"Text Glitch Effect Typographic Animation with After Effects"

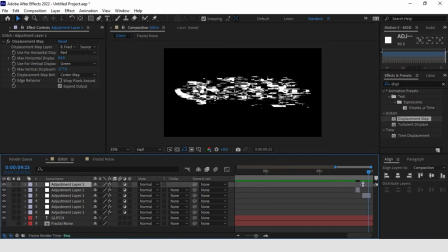(8:24)
Here it ends up creating several layers, so you might want to organize yourself. Glitches in the end as if it were an outgoing transition. Another thing I can do, I will show you, is to add a glitch in just a few parts.
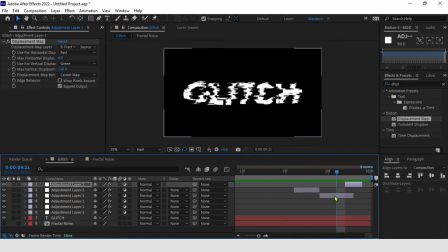(8:42)
For this, you use a mask. You make a mask in the adjustment layer. I come here. I will just organize the layer.
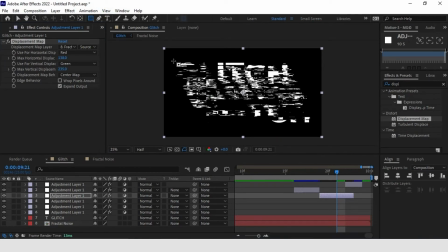(8:57)
I come here in the square, in the rectangle tool, and do some glitches in just a few points.
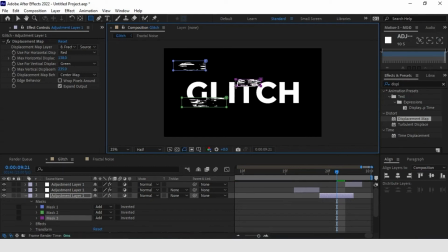(9:06)
It is also cool to use this mask feature. It has different effects. I left a lot of frames. It is legal to leave 2, at most 3 to create this effect. It comes in a way and out of another.
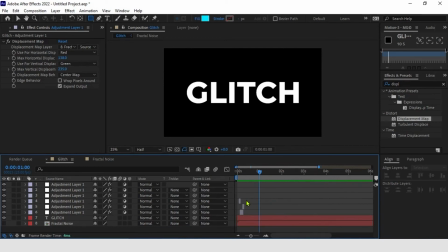(9:27)
Here it is also nice to create small glitches throughout the video, smoother and more subtle so as not to interfere with the text visualization. You better pay attention and make sure that the text is being well visualized.
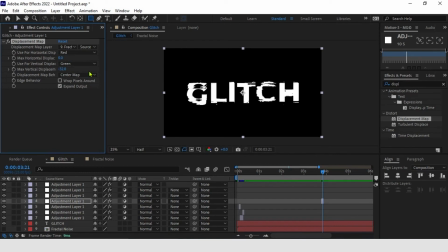(9:46)
Here in the case, I will add 1 for example. I will leave 10 here and 5 here. He made a small glitch which I can combine with smaller ones to duplicate the layer again.
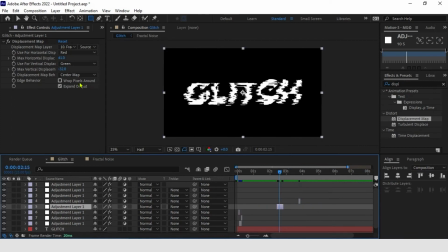(10:08)
A little more subtle, but it helps to give movement to the text. It doesn't get in the way of reading so much. In this case, I left a lot of time. You can even add the strongest effect, but sometimes the time is shorter.
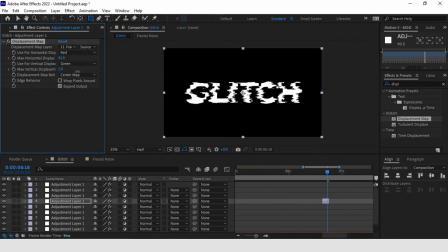(10:26)
You put the weakest effect just to show you don't get in the way of reading. For example, here I will put even stronger. Okay, this is our effect.
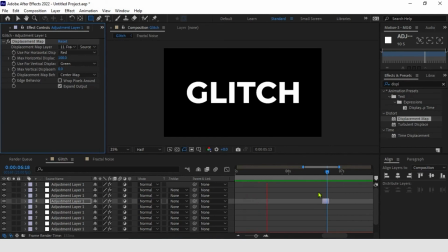(10:40)
You can also modify it here to your liking. We can do a test. For example, if I raise this here, we'll change our glitch a little bit. It changed a little. We can create more than one factor noise layer.
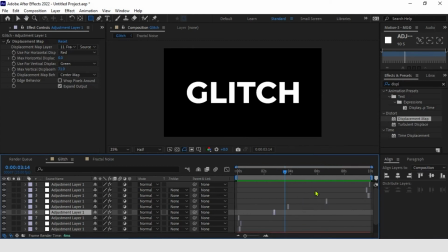(10:58)
Be able to use in different adjustment layers. In some, you use a layer, in others, another layer. So we create various forms of glitch. Finally, a bonus sometimes.
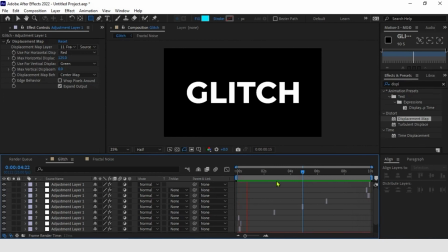(11:12)
In these glitches, we have what is called RGB split, which is a distortion in the color of the text. I like to do it when I do the glitch effect. It is very simple to do. We took our text.
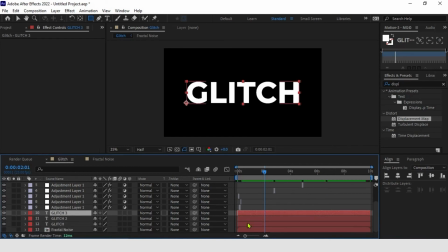(11:31)
I will duplicate it twice, 1, 2, and I'm going to put the primary colors of the video, which are RGB, blue, green, and red.
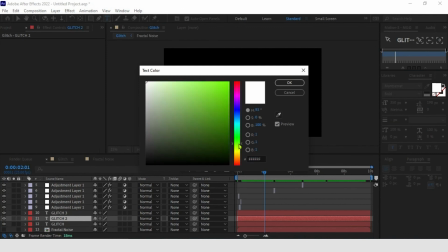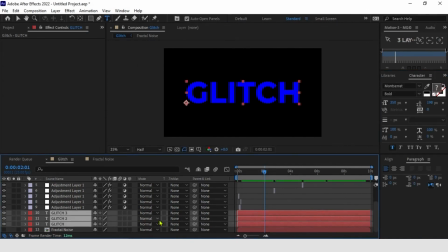(11:51)
Here, I'm going to get the three together. I'm going to come here in color mode and put add for the three. They're adding in the video RGB. They added colors from white, going back to the original color.
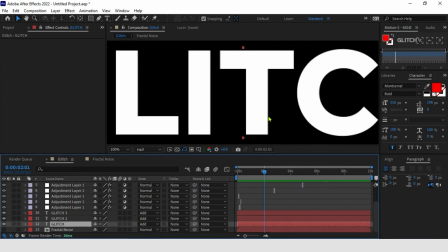(12:10)
But here, I'm going to shift their position to get that effect. This is a concept that you can use in other ways. But the simplest is that way, changing and shifting colors, and also using blend mode by add.
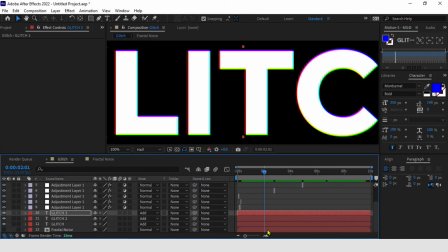(12:30)
I'm going to shorten the timeline for us to watch.